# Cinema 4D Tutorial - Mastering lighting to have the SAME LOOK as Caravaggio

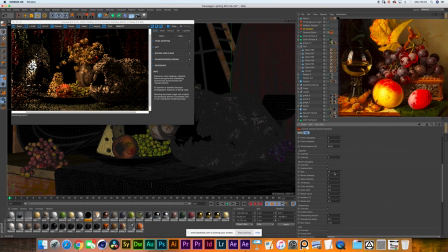Now I'm quickly going to enable the bloom and glare, putting the bloom to 2, size 25, and a streak count of 4, a color shift of 0.8.
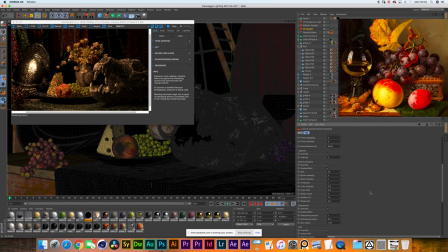And that should be it. Let's see if that does anything. Yeah, it's giving a bit of a bloom, as you can see on the helmet on the left corner. Yeah. Now I will take it down a little bit. I'm putting the intensity to 1, and we'll have it in the background while we can work on something else.
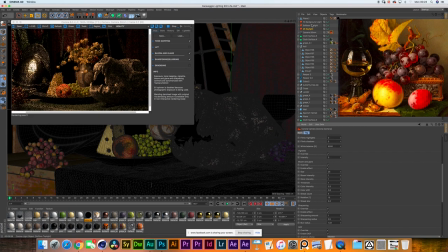So I think we need to work on that background. We need to get that light in place.
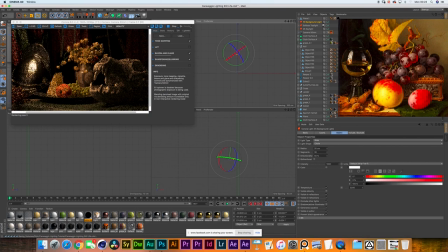So I would say let's remove completely the flags. Let's just open the whole thing, and then we can start working right on the angle. A good way to work around that is to make the light quite spotted. Mm-hmm. Make it hit on the right place you want it, and then you can start flooding everything out.
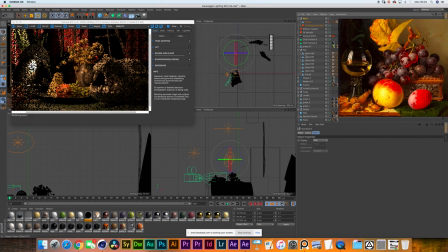I've turned off the flags right now. As you can mm-hmm. see, much more light has already entered the scene. 100% spotted. Yeah. There you go. There you go. That's why it wasn't hitting. So I would say let's try to move it as in as center as possible.
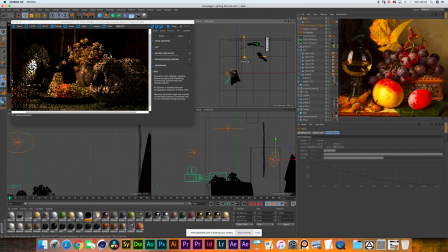Something that I can see. Now, it didn't work with the pan because it went down. So I think you need to tilt up the light. Tilt up the light? Yeah, just tilt up. Now it's there. There you go. There you go. That was the problem.
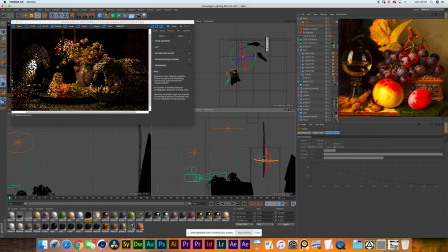Now try to pan right a little bit more, just so it can be just right in the back of that of the flowers. Now it's essentially behind the flowers. That's brilliant. Okay, now let's start flooding.
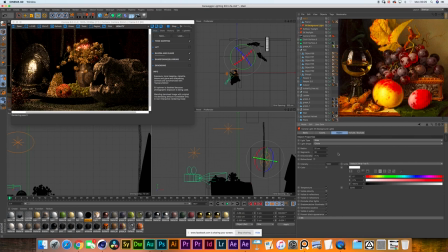So let's take it to like 50% again? Let's go for an 70%, please. 70%. Oh, look at that. I think we need, yeah, definitely we need more. Let's even go for a 40. Yep, that's just about right.
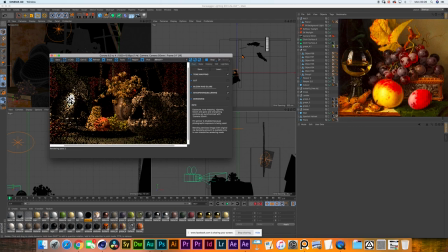And now you can bring the flags. Now the flags have pretty much darkened almost everything down.
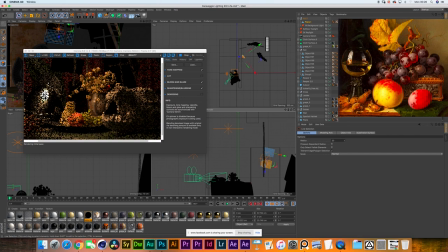Yeah, you'll have to spread them apart. And as well, if you can bring them further from the light, that'll be great. Okay, so I'm quickly adding a cinema for the compositing tag, and I'm making it invisible to the camera.
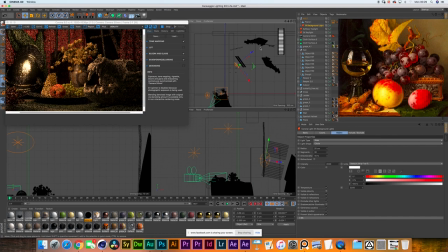How close are the flags from the background? About 2 meters, 2 to 3 meters.
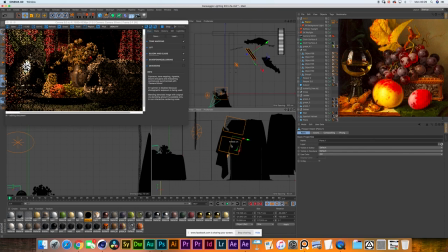Try to bring them closer to the background as much as you can. Just the flags? Yes. Oh, look at that. There you go. There you go. That was a problem. Yeah, the thing is that if you want to create sharper shadows, you need to be as close as you want to the subject where you want to create the shadows.
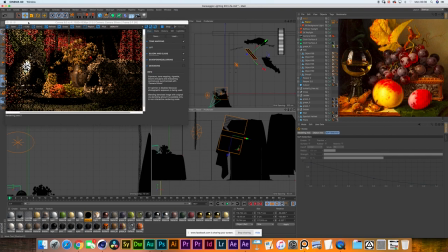Yeah. The further you are, the bigger the shadow. And that's when you don't get this sharp line we were trying to look for. It's just complicated to see it here in the Cinema 4D because you don't know the actual distances to anything.
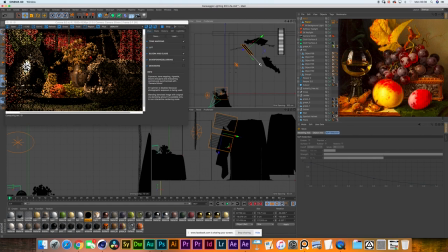Exactly. But there you go. That's more of the desired look. Something else I would like to add once that we finish the background is to have a side flag, just so we know that there is no light spilling to the table. because we're controlling that with separate lights. So that would be something that just would just be in between the background and the foreground.
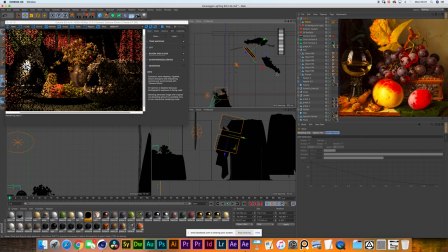Exactly. Just to have a side light, and we block the any light. Cool. So how do you feel about this now? I really like it. With three lights, we are creating interesting shapes, interesting shadows. And that's something I'd like to do a lot on the projects I work on.
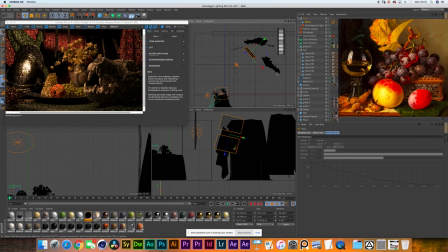It's not only about bringing a lot of lights, but it's more how would you shape them. I heard that, what's his name? Janusz Kaminski, the DP who works with Spielberg. Yeah. That he likes to bring a whole truck full of lights. Yes, he does. Well, if you have the budget to have any light on your disposal, yeah.
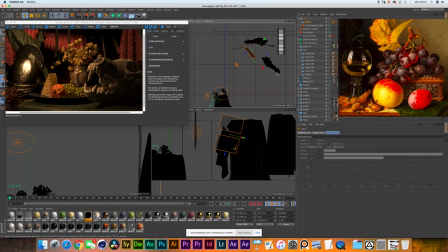I would do that as well. Yep.